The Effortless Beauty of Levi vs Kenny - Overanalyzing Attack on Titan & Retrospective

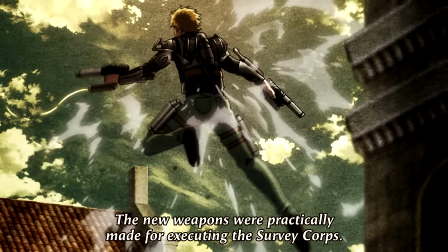Much like with the guns themselves, I think it's just a matter of explicitly spelling it out that I think hits really, really hard here.
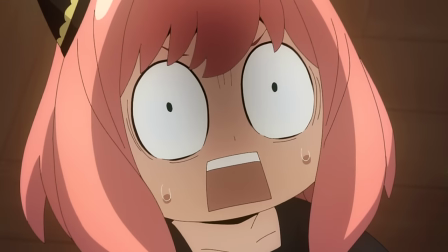Especially with Jean just being scared out of his mind. And speaking of being scared out of their minds, while Levi is still soloing everyone,
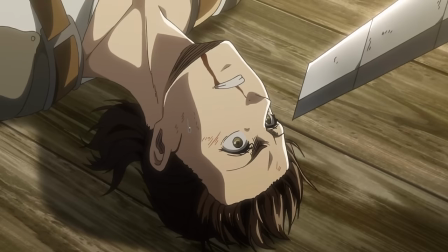Jean gets the jump on one of the MPs, but clearly wavers and is immediately disarmed.
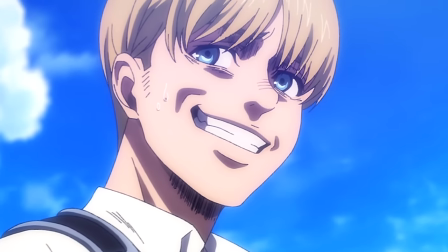And on that very cheeky fake-out death, which I won't lie,
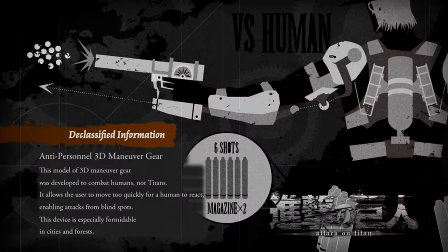absolutely got me on my first watch, we jump on over to the mid-cards telling us about the anti-personnel gear.
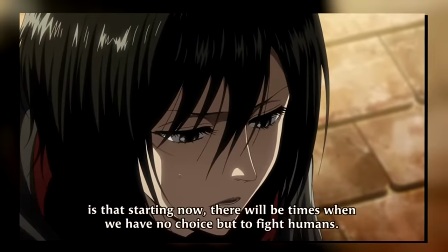Much like with everything we've been talking about today, I think this too just marks a major tone shift in the series.
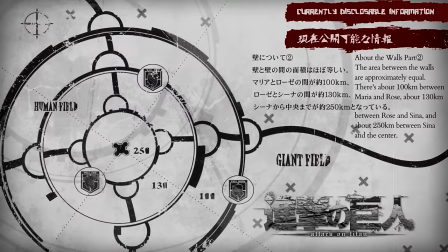Thus far in the series, everything in these mid-cards was telling us about the world behind the walls, and of course plenty about humanity's fight against the Titans.
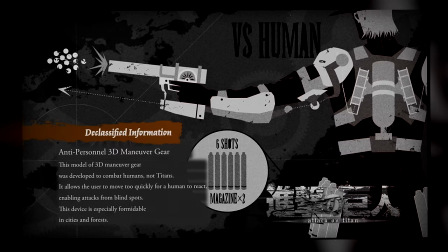But suddenly, we have an entire one detailing weapons designed to fight other humans.
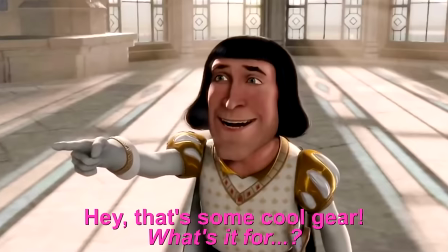Not weapons that can harm humans, but ones deliberately designed to do so.
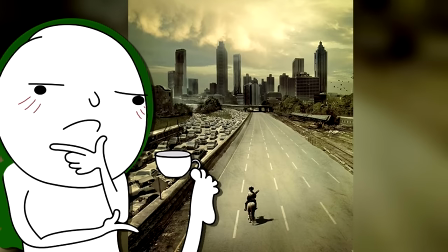In many ways, I think it can be likened to something like an apocalyptic story.
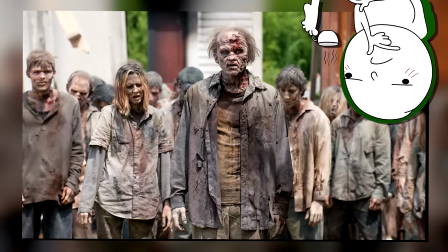In the beginning, it is always about banding together and fighting against the apocalypse itself, be it zombies or a lack of resources or whatever else.
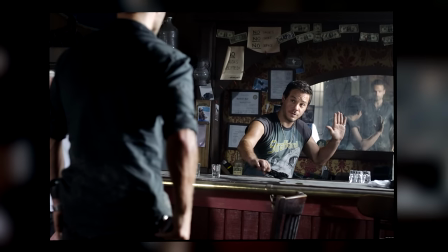But in almost all of these stories, you have that point where people begin to turn on each other, and so you have that huge breaking point. This is just setting up that idea, only to blow it right open with the basement reveal and of course all of Season 4.
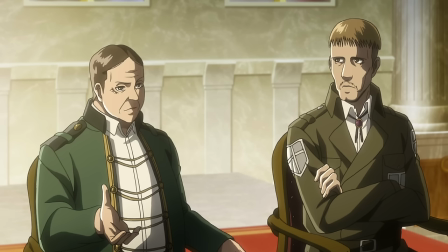Returning to the episode though, we cut on over to the throne room where we basically see a council of evil dinosaurs talking about evil things.
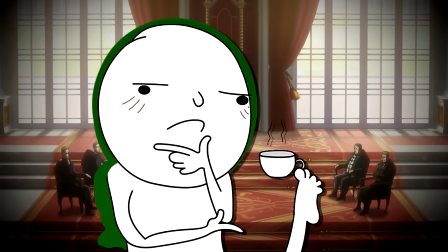Okay, jokes aside, with us still being early in the season, this is kind of one of those pseudo-recap scenes.
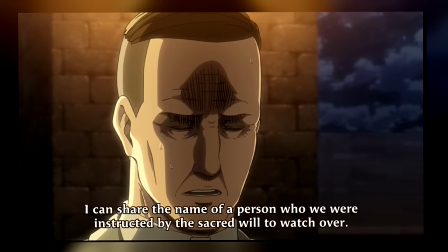With us again being reminded of Nick's importance and the things he might have told the scouts,
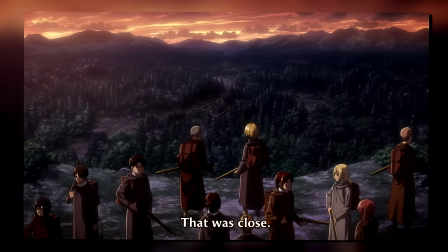as well as them dropping a few lines about Erwin, which just plants the doubt that something might have already happened to him.
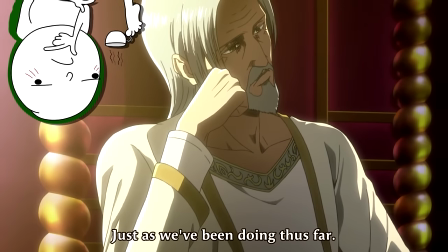Though the most interesting part here, I think, is the just as we have been doing thus far parts,
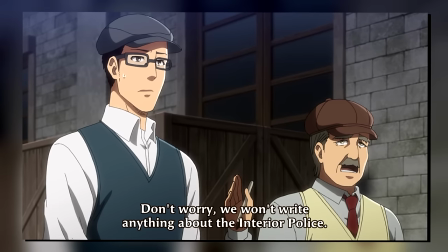clearly implying that there have been people who pursued the truth, but all of them were simply silenced.
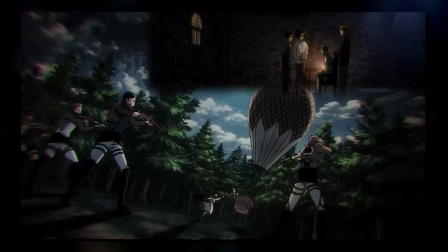We get a few examples of this later in the episode, and we also get a story of the miner before.
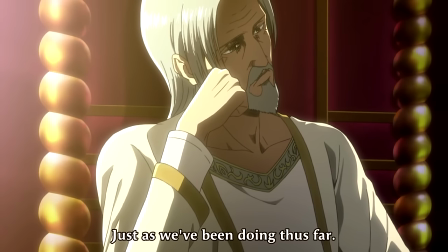But I think it's just a nice bit of extra lore to lessen the sort of main character problem that a lot of stories have.
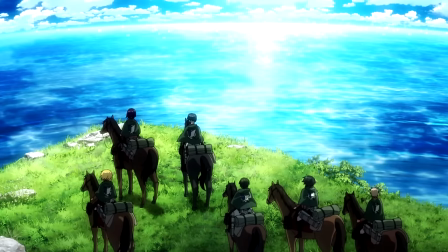While Aaron and the story we follow would be the first to break through that facade,
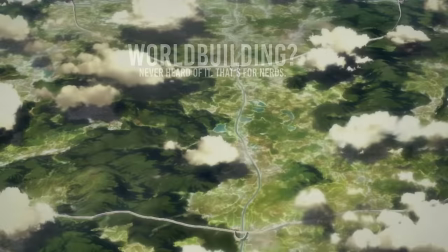it doesn't fall into the common pitfall of feeling like the world basically stood still before this story started.
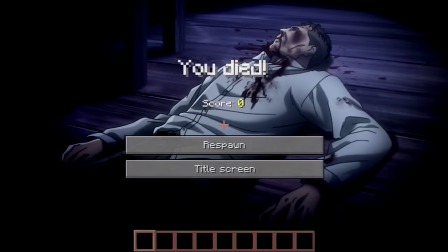Many people did in fact try, but all of them were simply dealt with before they could do anything.
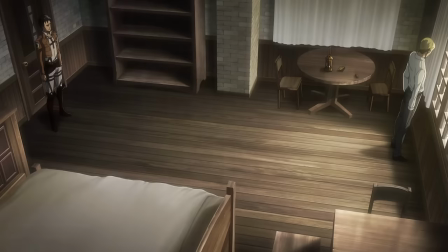The one we are seeing is merely the first one to break through. We then cut on over to Erwin and Niall, where yes, it is time to finally titularly overanalyze.
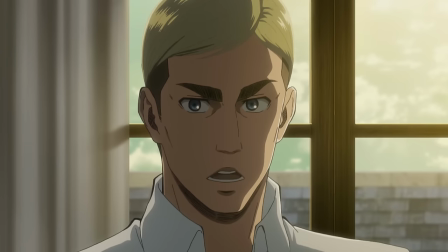In short, Erwin is just called on Niall as someone he knows quite well to discuss what's going on with the freeze on the scouts and all that. Later in the season,
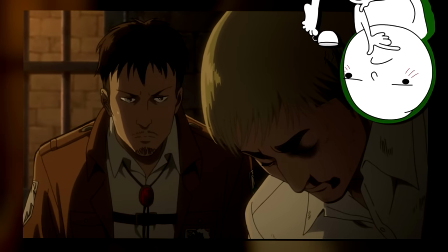he'd of course also play a role in the entire coup d'etat Erwin had set up, so we'll get to that in due time.
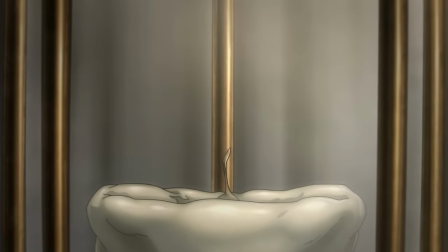But here we see Erwin pick up a box of matches and light up a lantern,
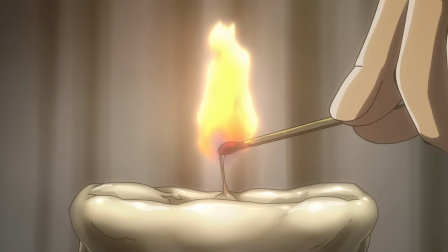which I think is pretty clearly signifying the explosive truth that will light up the dark in the form of that fire and lantern.
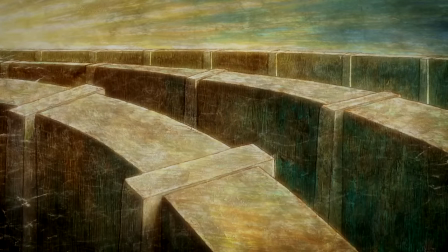In the wider story, thus far, they've been wandering around in the dark, they don't know what lies beyond the walls, and they don't know what hides in the basements.
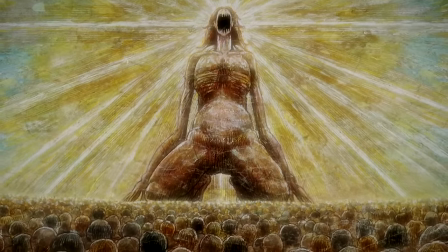They don't know who their enemies are, or what even the Titans are. Erwin will light that lantern and find out.
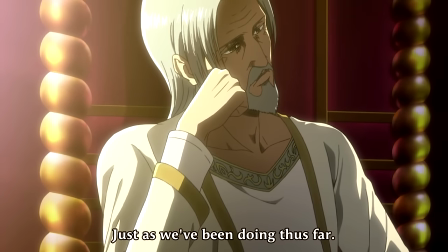And in the Season 3 narrative, there is a shadow government lurking in the darkness. Erwin will light that lantern and expose them.
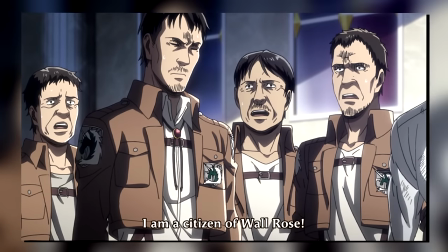And in Niall's story, Erwin would dispel that darkness that is this corrupt core and lead him to the truth in the coup d'etat.
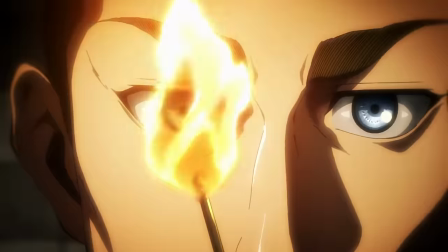That's one deep lantern, huh? But wait a minute, Korotos, that's not quite overanalyzing.
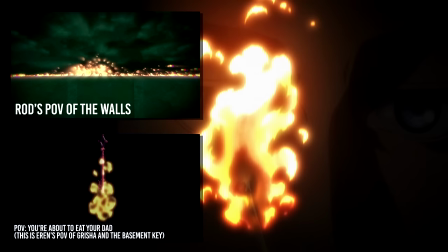Why yes, you're right, because this light right here also represents Erwin's light from a Titan point of view.
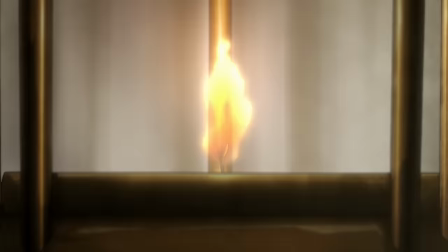And guess what happens next? Yes, he puts a cage on top of that light. You know, like the walls trapping the Eldians, all of whom have Titan lights inside of them?
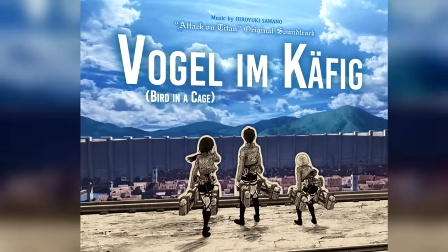You know, that small thing, bird in a cage?
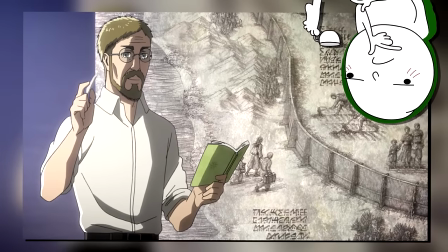And you know how Erwin's entire story throughout Season 3 is confirming his father's hypothesis that they had their memories wiped by the Founding Titan?
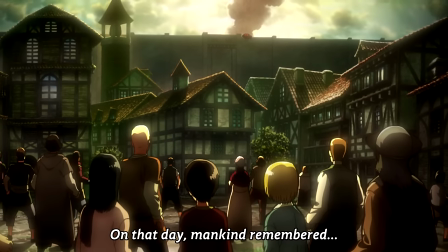Well, the first thing that Armin says in the entire show, which is also kind of now sort of confirmed to be a retelling,
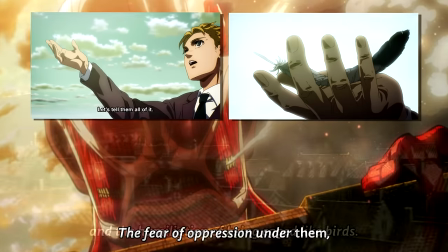is that on that day, mankind remembered that they are trapped like birds.
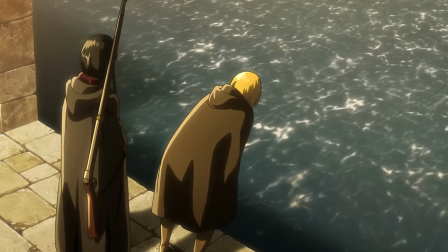Now that, my friends, is certified overanalyzing. As we cut on over to Armin and Mikasa, we just see him thoroughly emptying his guts.
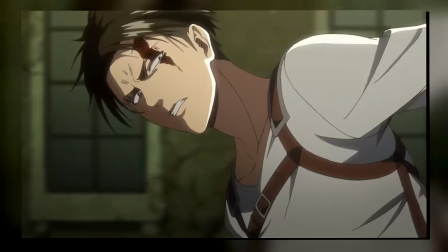Here we have a bit of a cheeky subversion because you're first led to believe that he's puking just because of what he saw.
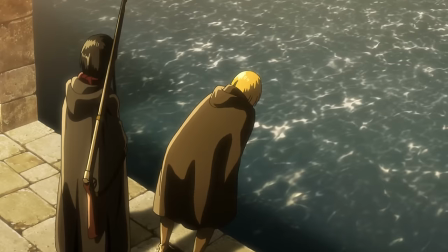Because don't forget, we left off on that fake-out death. But it's of course not long until we see that, no, he is throwing up because of what he did.
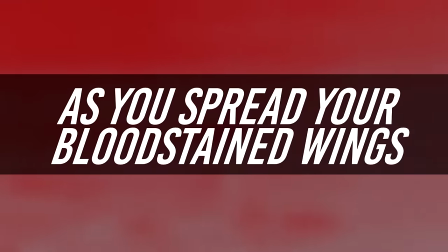Remember what we talked about with the Red Swan? There is now blood on their wings and all that? This is that moment for Armin.
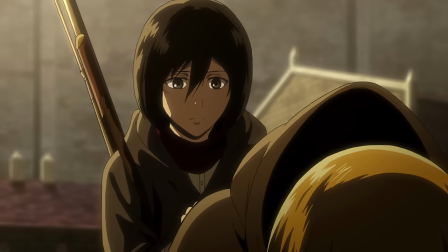I also think this is one of those moments where Attack on Titan really set it apart with some of these small moments of almost uncomfortable realism.
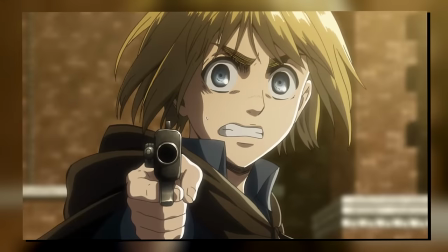He just killed someone, obviously he's puking his guts out.
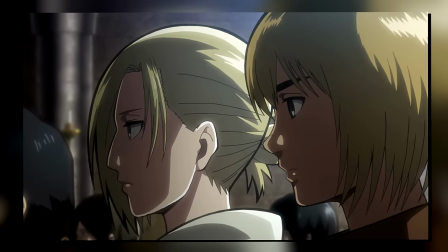Sure, he's a trained soldier, but not one trained to fight people, he was trained to fight for people.
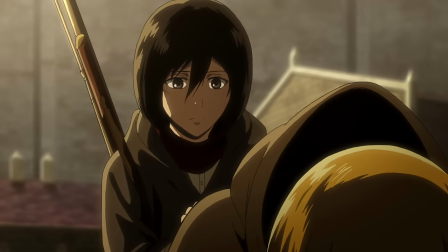And in the long run, again, Armin now too has blood on his hands. This time, that was pretty clearly self-defense.
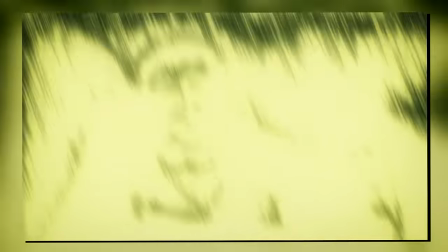Next time, well, not so much.
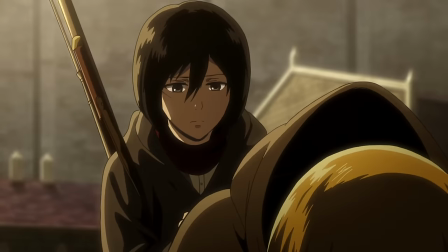And another gut-wrenching moment of realism that we get here is him asking Mikasa, is this what it felt like back in the cabin?
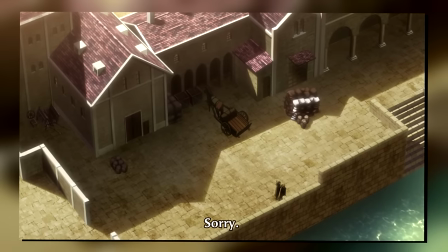But immediately apologizing, clearly recognizing that even though he's doing bad, bringing up what happened to her is just not very cool.
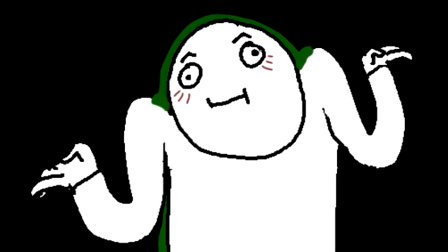In terms of writing and moving the story along, those couple lines of dialogue really aren't necessary.
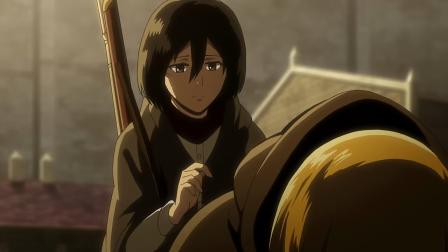But I think they are extremely efficient in grounding the narrative and making Armin's pain feel real,
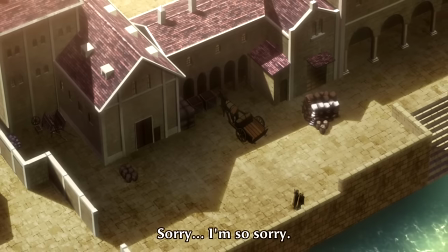with his last words being just, sorry, I'm so sorry. It's this super raw moment of him just dumping his pain.
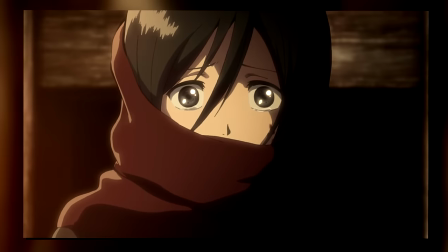Who is he apologizing to? Is it Mikasa for hurting her with that question and those memories, or is it the person he shot?
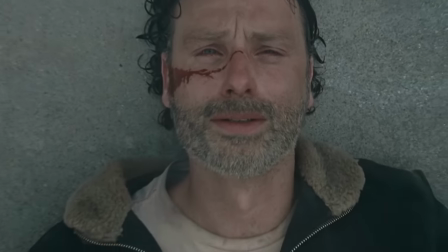Is it himself? Is it his parents? I think all of those answers are equally viable, and that's exactly what makes it great.
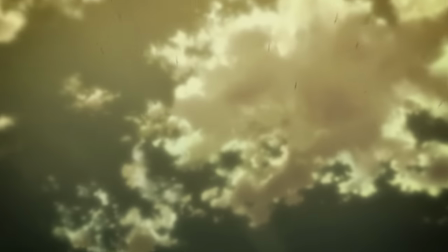It is a moment of just pure grief. And as we smash cut back to that shot ringing out, it of course all falls into place.
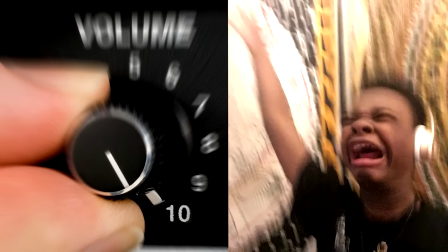Though my absolute favorite part in all of this is once again the music. It's not some intense chase beat or battle music or anything like that.
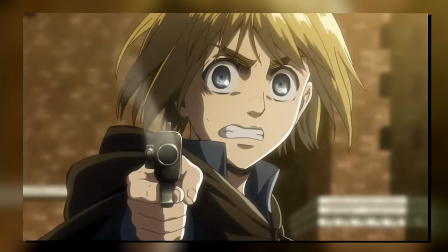Rather, it's a mixture of the now very familiar somber strings and then that usual horror-like sound effects.
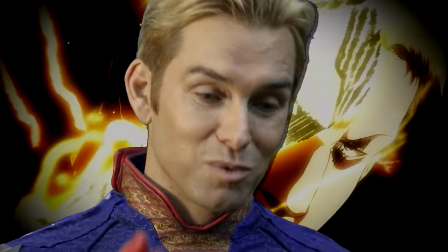At this point, I think a lot of you will already know how I am about leveraging complete silence or music that might initially seem almost like it's out of place.
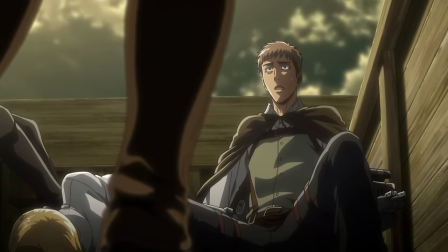It's just a really efficient tool to reframe the scene from a climactic battle to a hopeless chase.
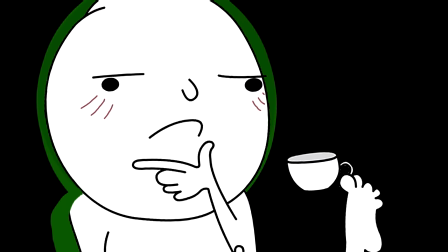And of course, most importantly, as the title of the episode suggests, pain.
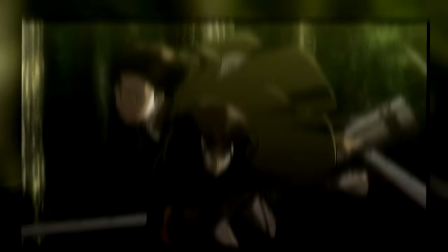But yes, with that, in what is at this point classic Eren fashion, Levi holds back Mikasa as both he and Historia are yoinked off to who knows where.
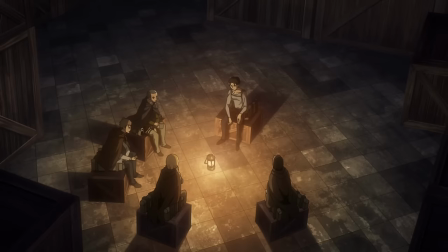But speaking of things I will lose my mind over when leveraged properly, we get a scene of them all sitting around a single lantern.
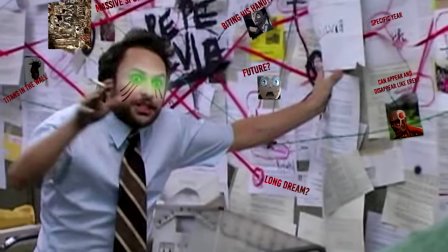Damn, that's one deep lantern, I'm telling you.
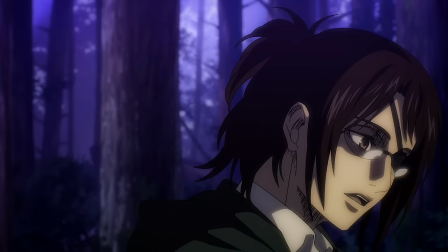But yeah, all of these real talks around the campfire scenes always hit really hard, and this is most certainly not an exception.
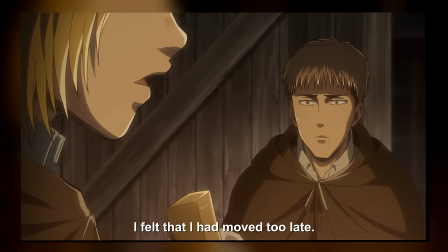Naturally, Armin's mind is constantly replaying what happened with Jean.
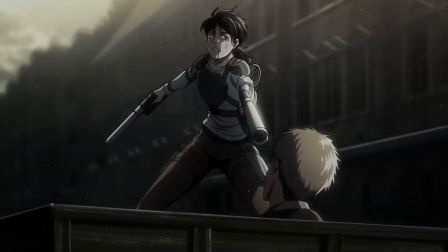Though when we see through Jean's point of view, we clearly see that the woman too seemed to be hesitating.
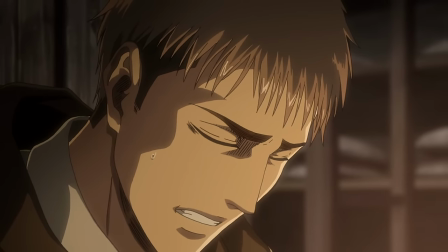The terrifying question in Jean's mind is that perhaps she was never even going to pull the trigger.
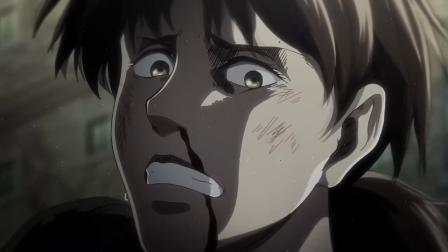Clearly trying to protect his friend, he doesn't mention it, but I think that worry is there.
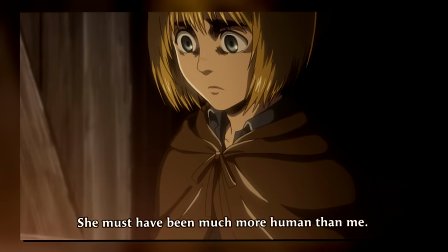But before Armin could begin to entertain thoughts about how she must have been a nice and caring person and whatnot,
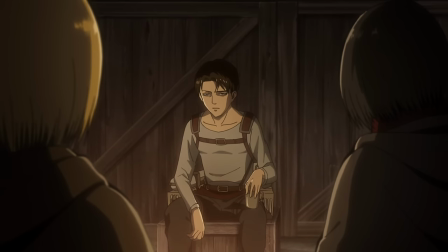Levi blatantly cuts them off and gives another perspective, very bluntly telling him, it's because she hesitated.
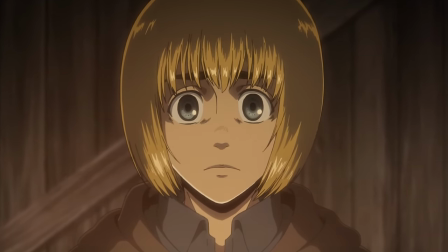Your hands are forever tainted and you will never be the same. Embrace it, if you hesitated, Jean would be dead.
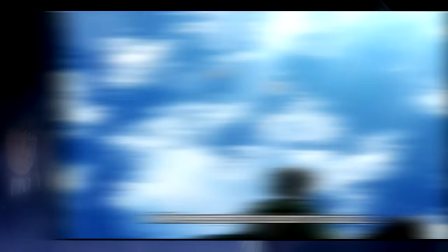For Levi, the implication is obvious. there's a good reason why his OVA is called No Regrets.
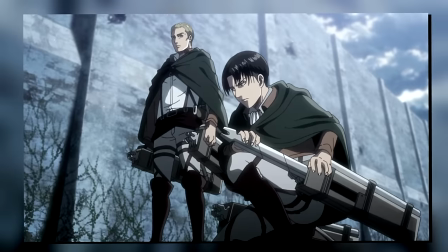The reason why Levi is a force to be reckoned with is exactly because he is 100% decisive.
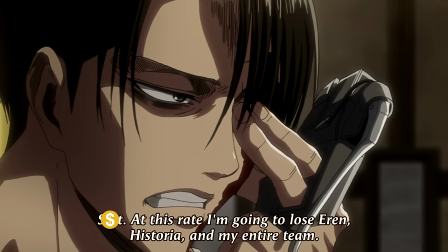Just like we talked about at the top of the episode, his mission was to protect Eren and Historia.
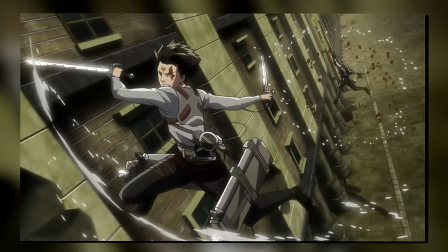So even as he is being chased down by a dozen MPs, he will cleave through anything and everything that stands in his way with no regrets.
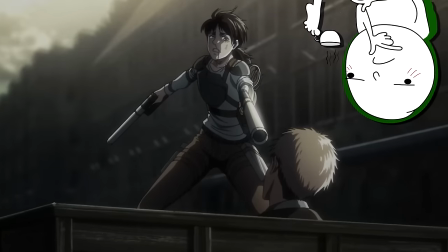Though in the wider story of Attack on Titan, there is of course a conversation to be had around whether or not she was truly going to harm Jean or Armin.
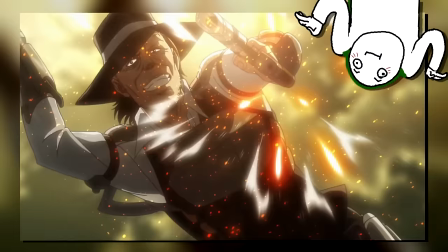On the face of it, I mean, obviously, the MPs were blasting left, right, and center, and absolutely no one should feel bad for them when they get bonked back.
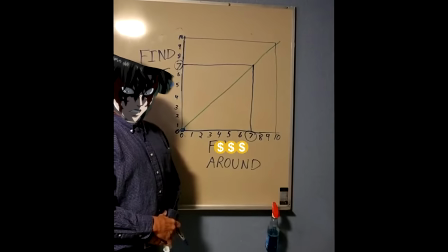Like, in that sense, it really is pretty cut and dry.